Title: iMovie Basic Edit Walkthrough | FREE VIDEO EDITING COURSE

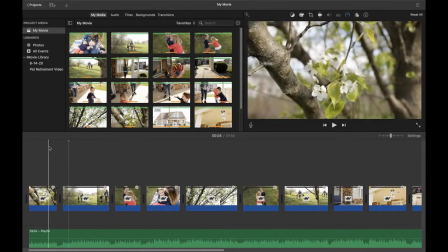24:44 Okay, I like that. Did you see how it transitioned right on the beat? So we'll push play again.
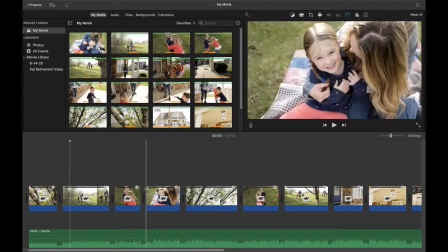24:50 Yep, so right on a beat, which is perfect. That's what you want.
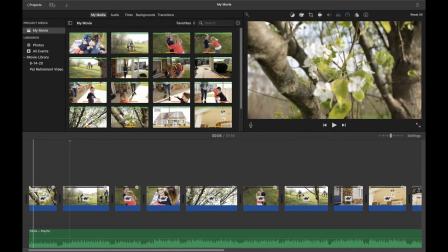24:53 And then this one, I am leaving it a little bit longer because I'll add in a title here at the beginning, kind of overlay it with the flowers.
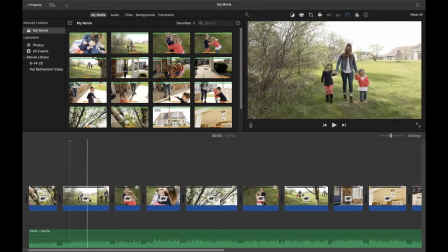25:00 I think that'll look really nice. And then here we have the girls walking in. So it has, lengthened this clip out. So we're just going to want to make it shorter. And again, you're trying to go here on the beat of the music. And that's what I'm going to be doing for all of these clips.
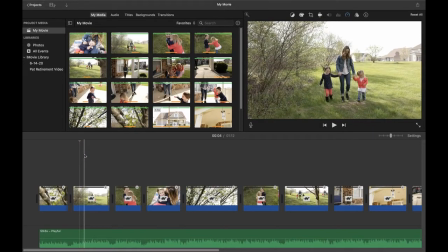25:13 Okay, so I want this little jump to kind of come right there. So let's go. Okay, perfect.
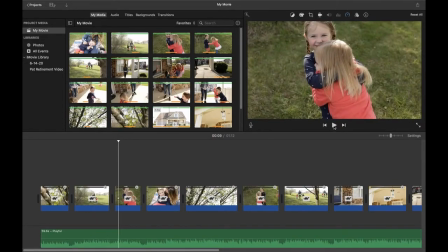25:26 So she starts to jump. And again, with the beat of the music, it can be whatever you want it to be.
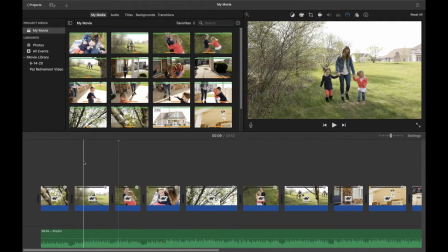25:31 It doesn't necessarily have to be a transition at that time, but maybe it's a moment that you're waiting for to happen. I love that this transitions with kind of this happy music and she starts hopping. That is absolutely perfect.
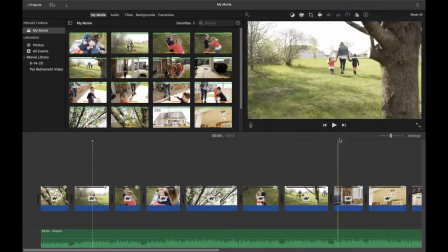25:42 And then when we go to end it, we will just watch until we kind of feel like it's a good spot to change over to the next clip.
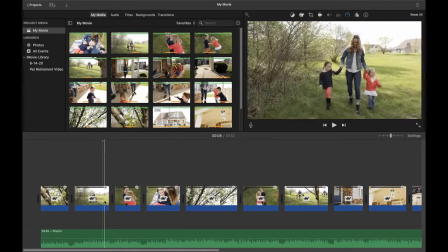25:52 Right on this beat here. And you can see your beats down here at the bottom. A lot of this comes from practice, from listening, and over time you'll get better.
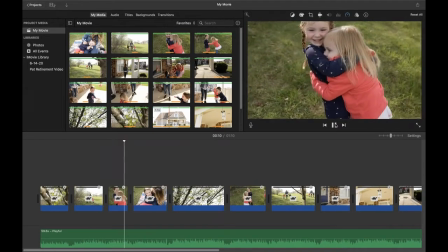Okay, and you know what? Now that I'm watching it back, I want to move this over here.
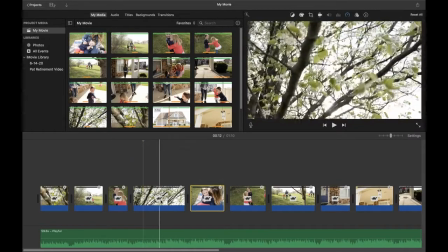26:13 So again, it's your film. You can do what you want. You can tell the story however you want. I just like how this is kind of light and bright and this one's a little bit brighter.
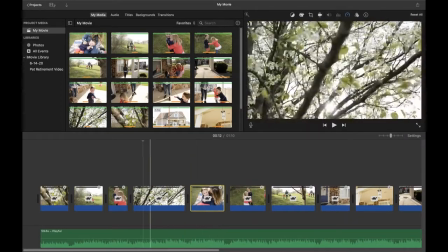26:20 We are going to get into color and adjust that as well. But for now, you can see kind of how I do it here. So we've got the girls. We'll push play. Okay. And I just want that tree clip to be short and sweet. And then we'll go into mom.
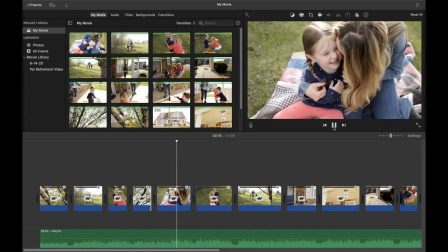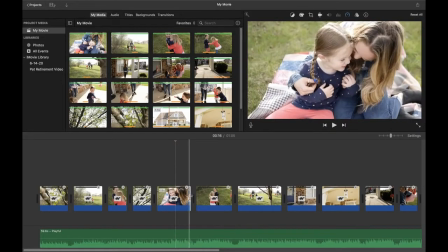26:42 I'm going to shorten this one up.
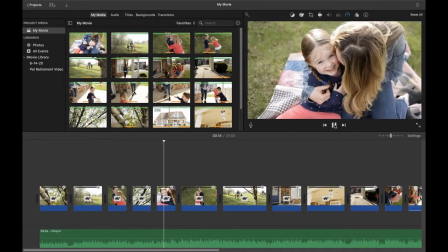Okay, and that was perfect. It landed right on the beat. You can see when the beat kind of picks up and they're dancing.
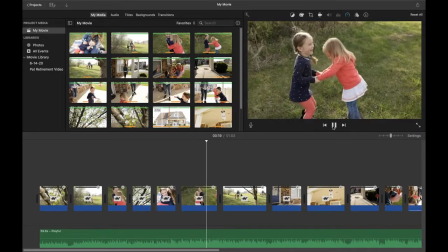Okay, I love that. So this one I'm going to leave just as long as it is. I think it works out perfect.
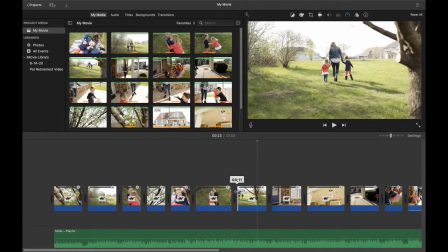27:05 It's a little shaky in the beginning, so I'm going to cut it down.
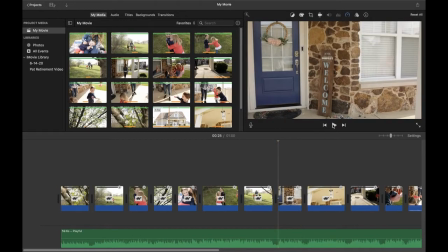27:14 So I'm going to try to get this one to come in right as the little chimes start.
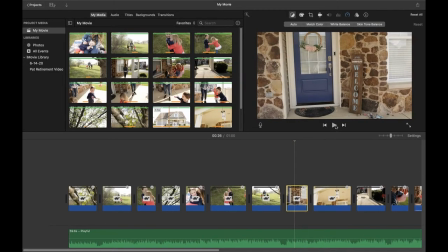27:22 Maybe I'll make it a little longer on that end, see where we flesh out. Yeah, I like that transition better. It's a little bit more on the beat than it was before.
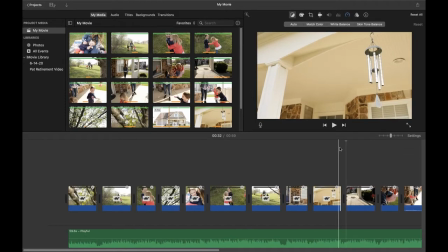27:37 Okay, and then we're going to end it right there. And this little toolbar here is nice because you can drop it right where you want it. And then you can slide this in where you need it.
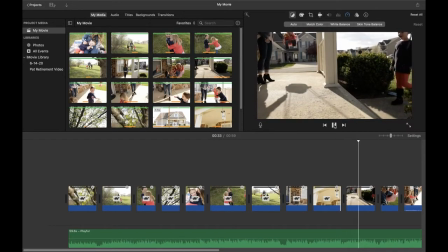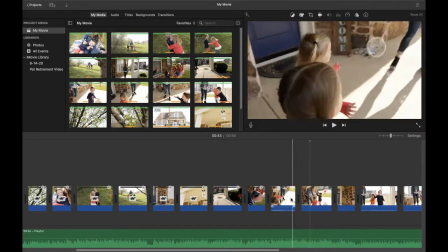27:54 Okay, and some of these are working out really well. So that's kind of what you want. You want to go, make this as easy as possible, especially in the beginning.
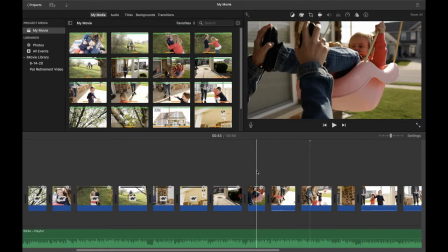28:02 I wouldn't spend a ton of time making sure it's on every specific beat. You don't want things to be all the same length. So you don't want every single clip to be 3 seconds long, even if that goes with the beat of your video, because it will almost distract because it'll be way too predictable to see that the next clip is coming 3 seconds later.
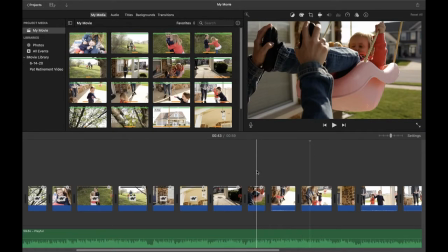28:22 So just keep that in mind. As much as you want to keep things on the beat, like I said before, it could be a moment that's on the beat, not necessarily a transition that's on the beat. And then there are kind of sub beats in there. So just make sure that it flows really well and you can kind of endlessly do this.
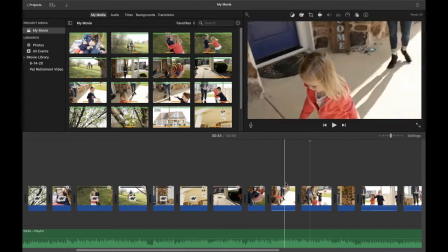28:38 So just don't get too caught up in spending your whole day adjusting everything to the beat of the music.